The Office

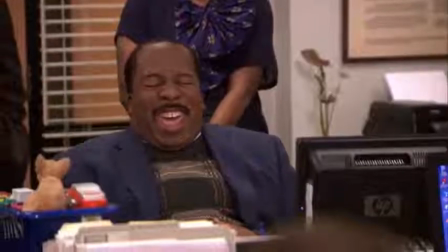In the cold open, he has a heart attack, and in the last few minutes, it's resolved. The conflict is everything that happens in the middle.
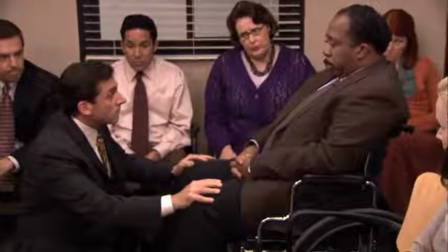I'm going to die.
But of course, there's a lot more going on than just resolving Stanley's stress.
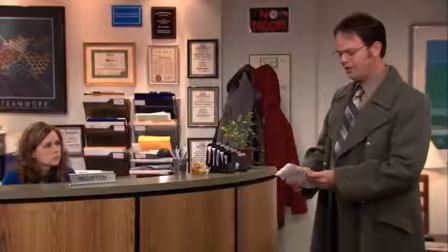For one thing, Dwight needs to get a signature from everybody else in the office.
I'm going to need you to sign this statement of regret as an acknowledgement that you heard it.
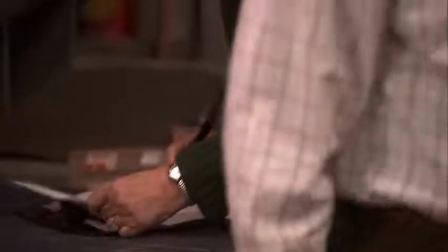It's an easy way to introduce a simple conflict that needs resolution. What is so great about this is that the resolution allows for more comedy.
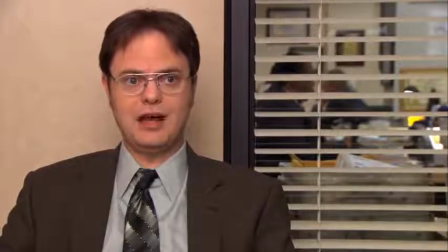It takes up just a few minutes but provides for good laughs, the ultimate purpose of any sitcom.
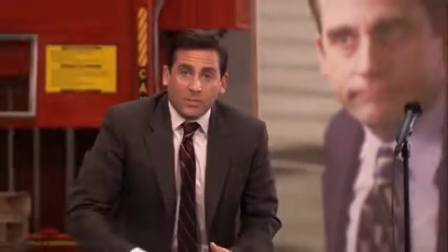But the most important side plot is another derivative of the main story, Michael's reaction to the main plot.
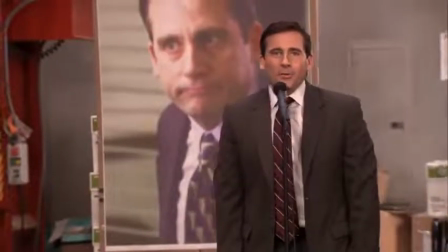Welcome to the roast of Mr. Michael Scott.
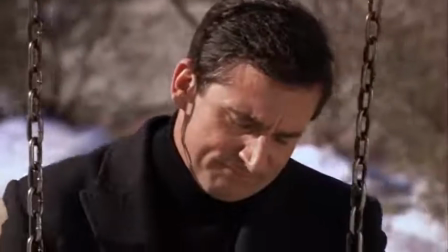He goes off the rails and behaves, well, very much like you'd expect Michael to behave.
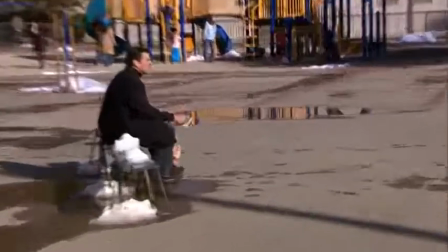He takes a story to a brand new place. His actions are a direct result of the story that has already been building, and he's able to introduce a new element to the story.
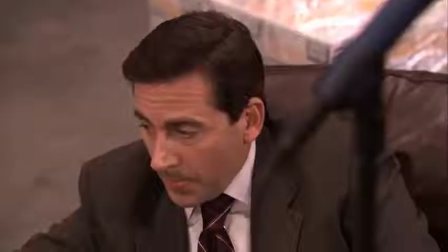The writers use this to ensure that the episode is able to maintain its momentum.
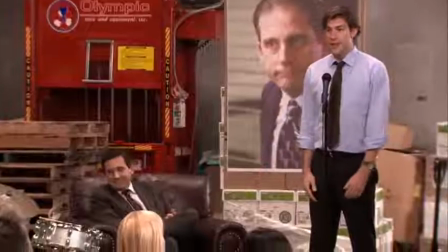The story doesn't go the way that we'd think it would.
I know where this is going. Do you? No.
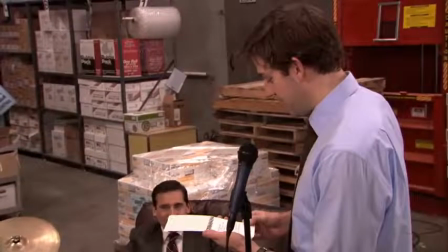Okay.
While all this is happening, a new element is introduced, Pam and Jim's subplot about Pam's father.
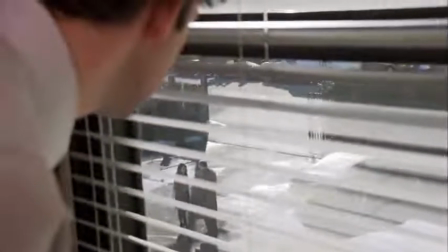This has nothing at all to do with the overarching narrative of the episode,
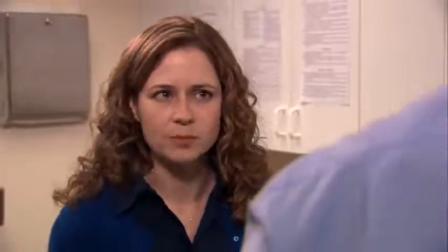but it is of the utmost importance to the entire series storyline about the relationship of Pam and Jim.
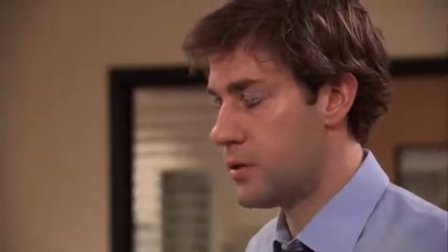The two stories stay separated from one another,
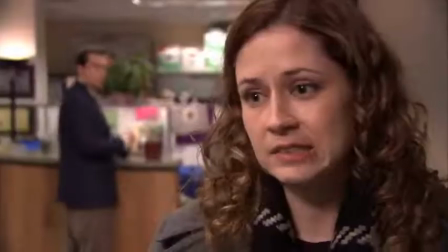reinforcing the show's biggest theme as an evaluation of two ordinary people in the most absurd working conditions.
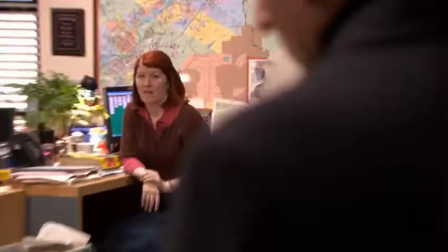Meredith, you've slept with so many guys, you're starting to look like one. Boom, roasted.
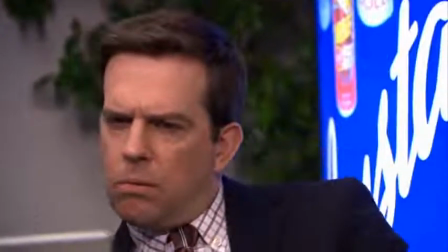This storyline, in addition to providing a few laughs via Andy, is able to move the entire series' biggest story forward.
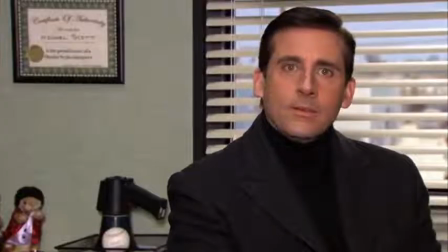Two coexisting stories are being told. One is resolved by the end of the episode.
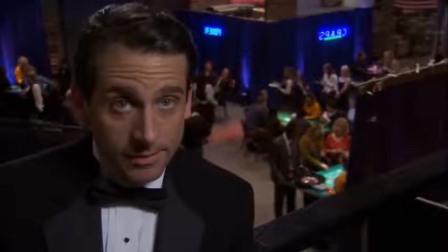The other is years in the making. I also want to look to see how The Office handles payoffs, and especially what I'll be calling the anti-payoff,
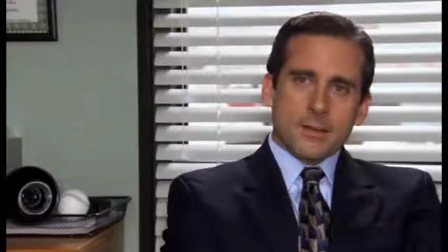and for this, I want to contrast two episodes, one that does it right and one that doesn't.
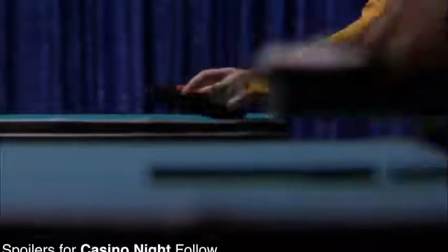To begin, Casino Night does it right.
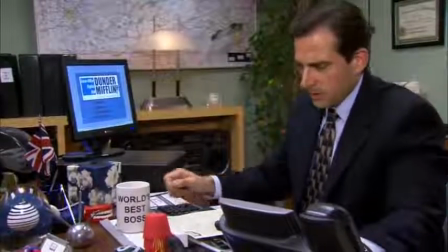After being unable to avoid a very avoidable situation, Michael puts himself in a position with two dates coming to the warehouse Casino Night.
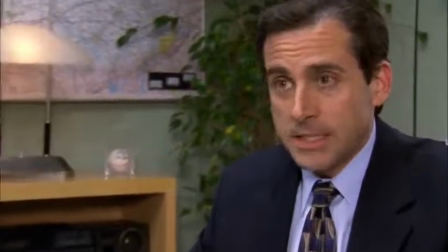Two queens on Casino Night. I am going to drop a deuce on everybody.
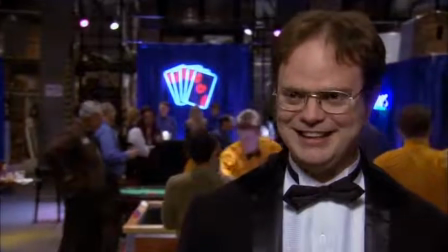And recruits Dwight to help him keep them separated and not have one figure out anything about the other.
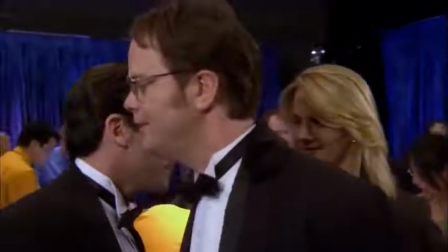Around a third of the episode is devoted to planning this until they both arrive and...
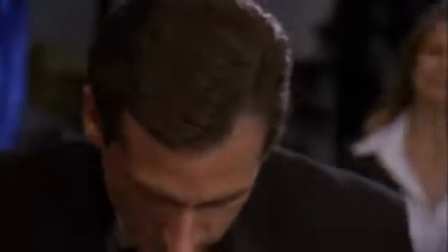Oh my god, oh my god. Michael? Jan?
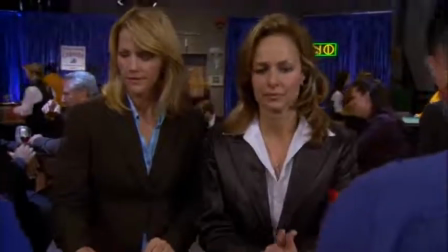This is the anti-payoff.
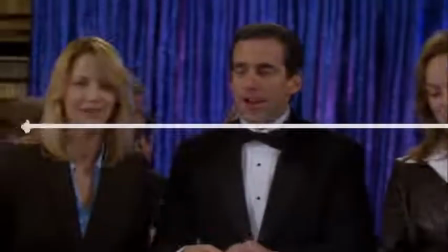It would be very easy to think that the entire episode is going to play out like a Mission Impossible-esque sequence, keeping Jan and Carol away from one another.
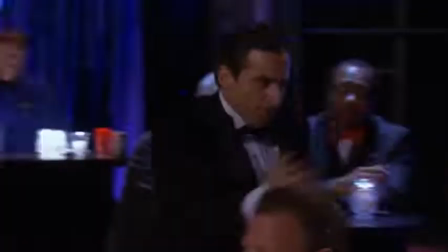But it's much funnier to have that completely fall apart. It also adds the element of uncertainty that is so great for comedy.
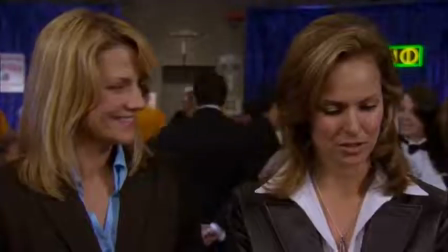We expect the episode to go one way, and then it gets completely derailed.
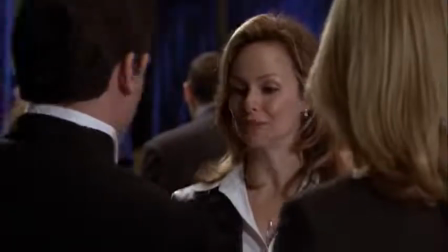The story could literally be about anything from here on out. With that in mind, let's look at an episode that doesn't work, Mafia.
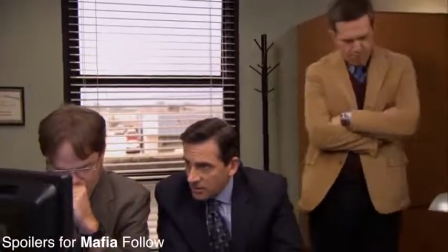The entire premise of the episode is based around dramatic irony. The audience knows something that these three characters don't.
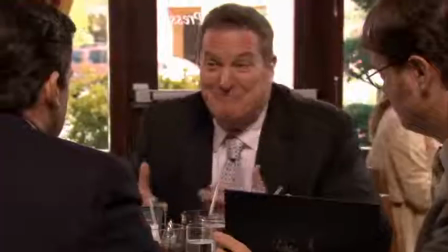But look at all the facts. He seems like a mobster.
Of course, Grotti isn't actually tied to the Mafia, but the entire episode plays out like he is.
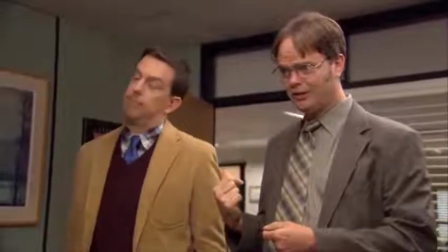Dwight and Andy are able to easily convince Michael that he either is or isn't part of the mob.
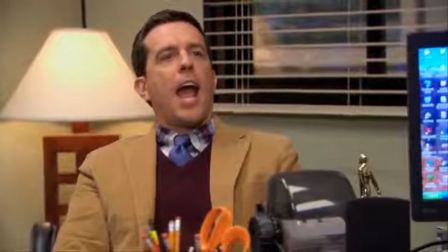Next time you look in the mirror, you're gonna be looking at a guy who stood down the Mafia.
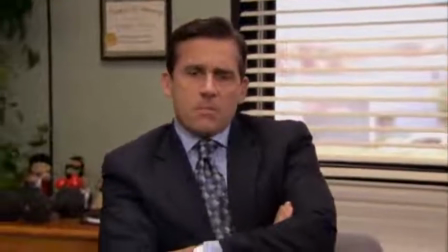But it doesn't lead to anything. There is no payoff through a reveal of information or anti-payoff.
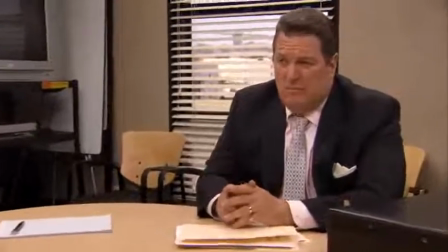What we know at the beginning is exactly what we know at the end, and the episode just fizzles out.
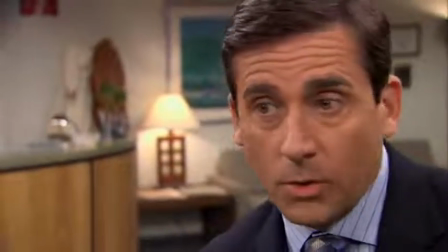I don't want to take anything away from this episode in terms of its jokes.
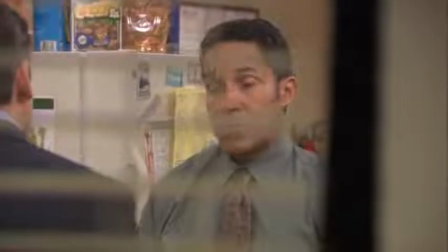There are a lot that work well, but in terms of structuring comedy into the narrative, this episode doesn't succeed while so many others do.